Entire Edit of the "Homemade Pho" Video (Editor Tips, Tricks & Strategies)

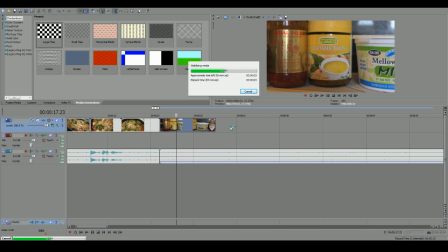[4:05]
There's also stabilizer on the camera, but I think that stabilizing it just makes it better. Beautiful. My girlfriend just showed me the chewed up food in her mouth. It's quite ladylike of her.
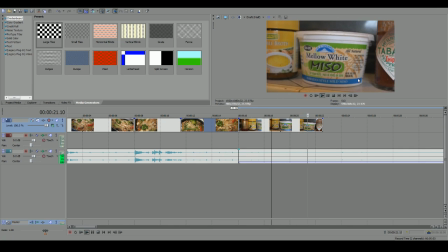[4:20]
So once you add a stabilize, it makes it look like you have like a panning piece of equipment or something. Also, I shoot in 60 frames per second, so I'm able to elongate anything if I ever need to.
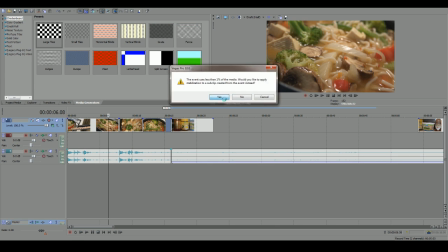[4:33]
And I think it's super, super valuable to be able to elongate stuff. Because most of the time I'll edit in 24 and I'll just use 24. But then if I'm like, oh, shoot, I need this to last longer so I can talk longer.
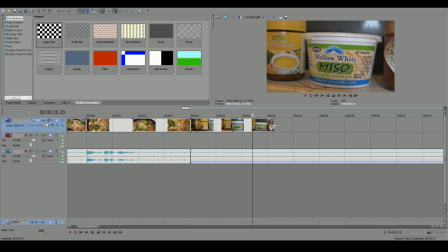[4:45]
Or if I want it to look a little bit more smooth, going slower will make it more smooth. So if you hold control and click the end of your clip, you can actually elongate it. And that'll make it slow down. Hey, what's going on, Fish and Lover? How you doing, baby?
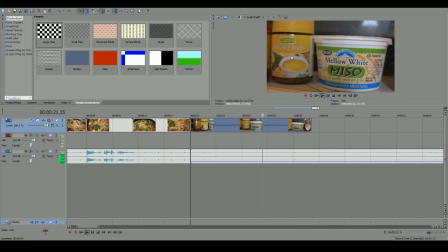[4:57]
Yeah, see how much slower this is? We have a very slow pan, so I can be like, chili paste, vegetable broth, yellow white, miso, Tabasco, Chipotle, go.
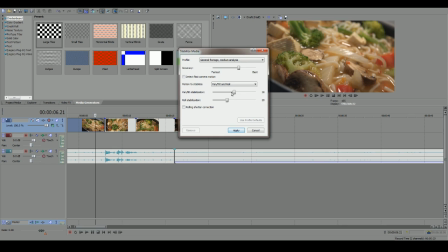[5:10]
I want Chipotle too. That sounds amazing. So we're just going to stabilize everything in the beginning here just because I think it'll look a lot better, a lot more clean.
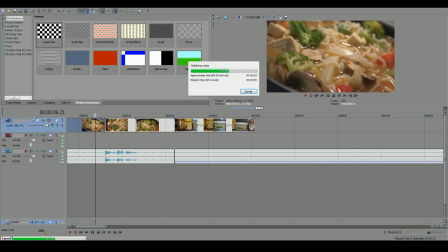[5:19]
So 80 guys in here. How's the stream looking? Is the quality just absolutely terrible? I'm using a different streaming software than I usually use. So I'm testing it out with you guys, essentially.
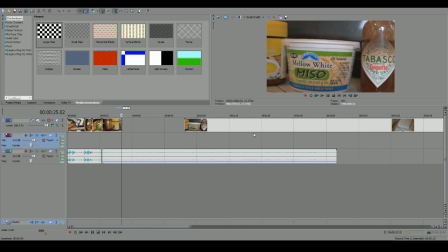[5:36]
And if it does work, then I'll likely stream almost all of my video edits.
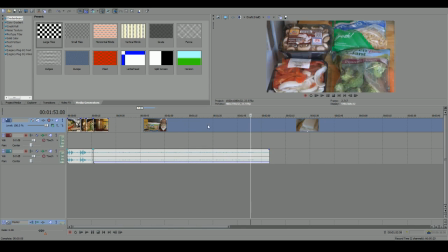[5:40]
Since I'm already going to be video editing, you know, I might as well just stream it, and then you guys can see it. It gets double content. It's great. It's Yell from Patreon. I don't know if you remember me, but what else? Oh, that's tight, dude. What's up? No, of course I remember you.
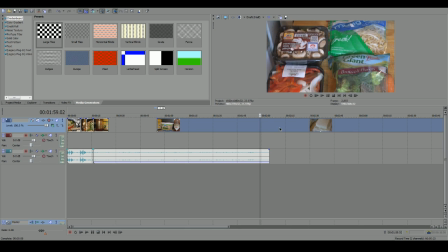[5:56]
I massively appreciate the fact that you donate to the Patreon.
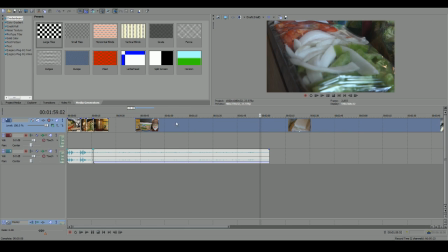[6:01]
That is huge. I do not make very much money with YouTube itself, so having that little extra income helps, like with purchasing like the microphone that you're listening to me on right now.
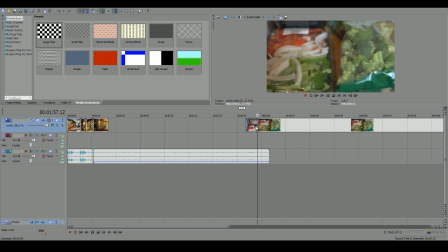[6:11]
So I shoot a ton of B-roll, and it takes a little bit of time for me to find which B-roll I like, but I like to shoot everything like 4 times, and then I have a
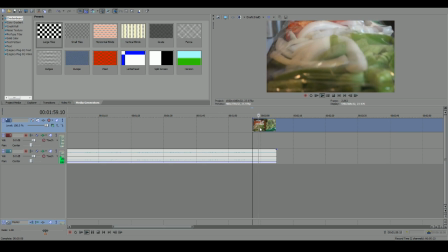[6:18]
choice. You know, I'm like able to pick and choose. My dog's out there just going ham.
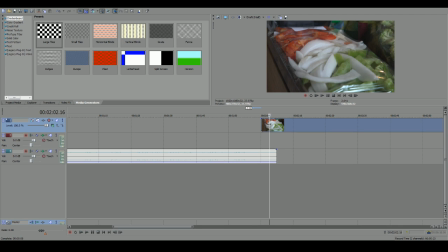[6:24]
Hey, what's going on, Desiree? Hey, what's going on, Jolie? 10 out of 10. No, it looks good to me. Oh, really, guys? Everything sounds good. It's coming out of both of your speakers, headphones, whatever you're listening to, and it looks decent?
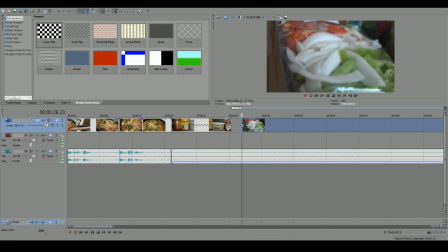[6:33]
Because I think we might have just found a new streaming software. Bow.
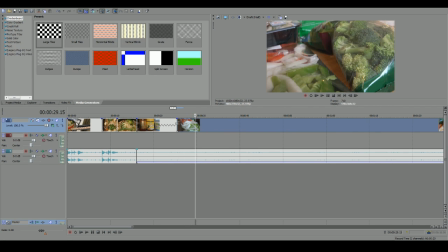[6:43]
Oh, I like this. Yeah, I like this shot a lot, so I'll stabilize this too. Doesn't that look sexy?
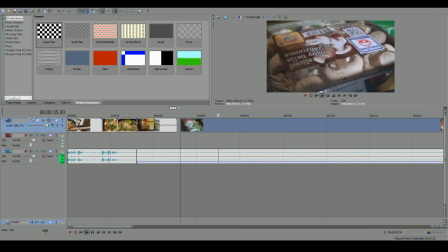[6:52]
So I'll be like, yo, onions and red peppers, blah, blah, blah, and broccoli, and you got pre-sliced mushrooms and bean sprouts. And then people are going to be like, oh, you're such a terrible person. You should buy those all raw and cut them up yourself.
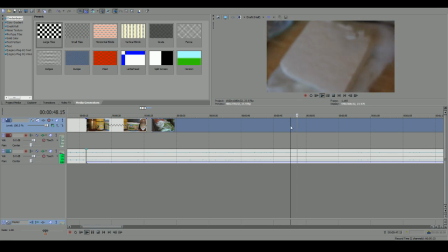[7:05]
I hate you so much. When there's people that buy like motherfucking, I don't know, aluminum foil, throw it out their car window. You know, there's people that do way worse stuff. But then people get on you because you bought pre-sliced vegetables.
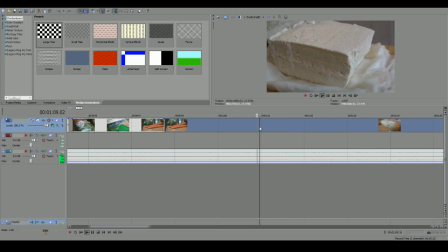[7:20]
like you just friggin' condemn some kid to death. That's how they treat you. Like, oh my gosh, you bought pre-sliced vegetables. You're such a lazy bastard. Even though they just have like an infinite amount of time because they're like a housewife or something. So they're like, oh, you don't have time to do all this stuff.
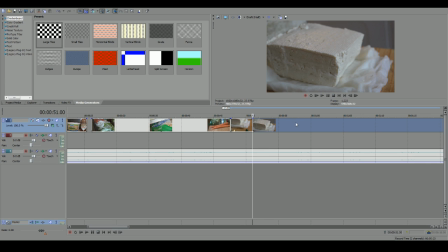[7:38]
I'm just bitching right now. Sorry, guys. I'm the one who asked like 5 million questions when I get prompted.
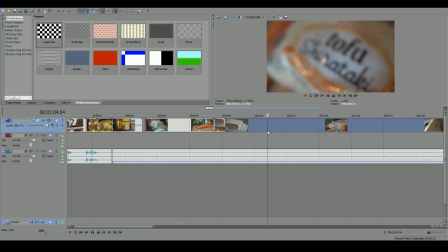[7:43]
I'm probably going to up this for it. I saw all your questions and I was like, awesome, dude. Because at first there's not going to be a lot of people in the Patreon. So having all those extra questions, I think is awesome.
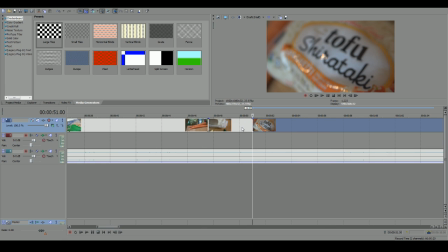[7:56]
Also, the questions you asked weren't like pointless. So you ask as many questions as you want, as long as they're like good questions, like the ones you gave me. Why not? You know what I mean? Some people will ask like very simple questions, like that I have everywhere. Like, are you vegan? And I'm like,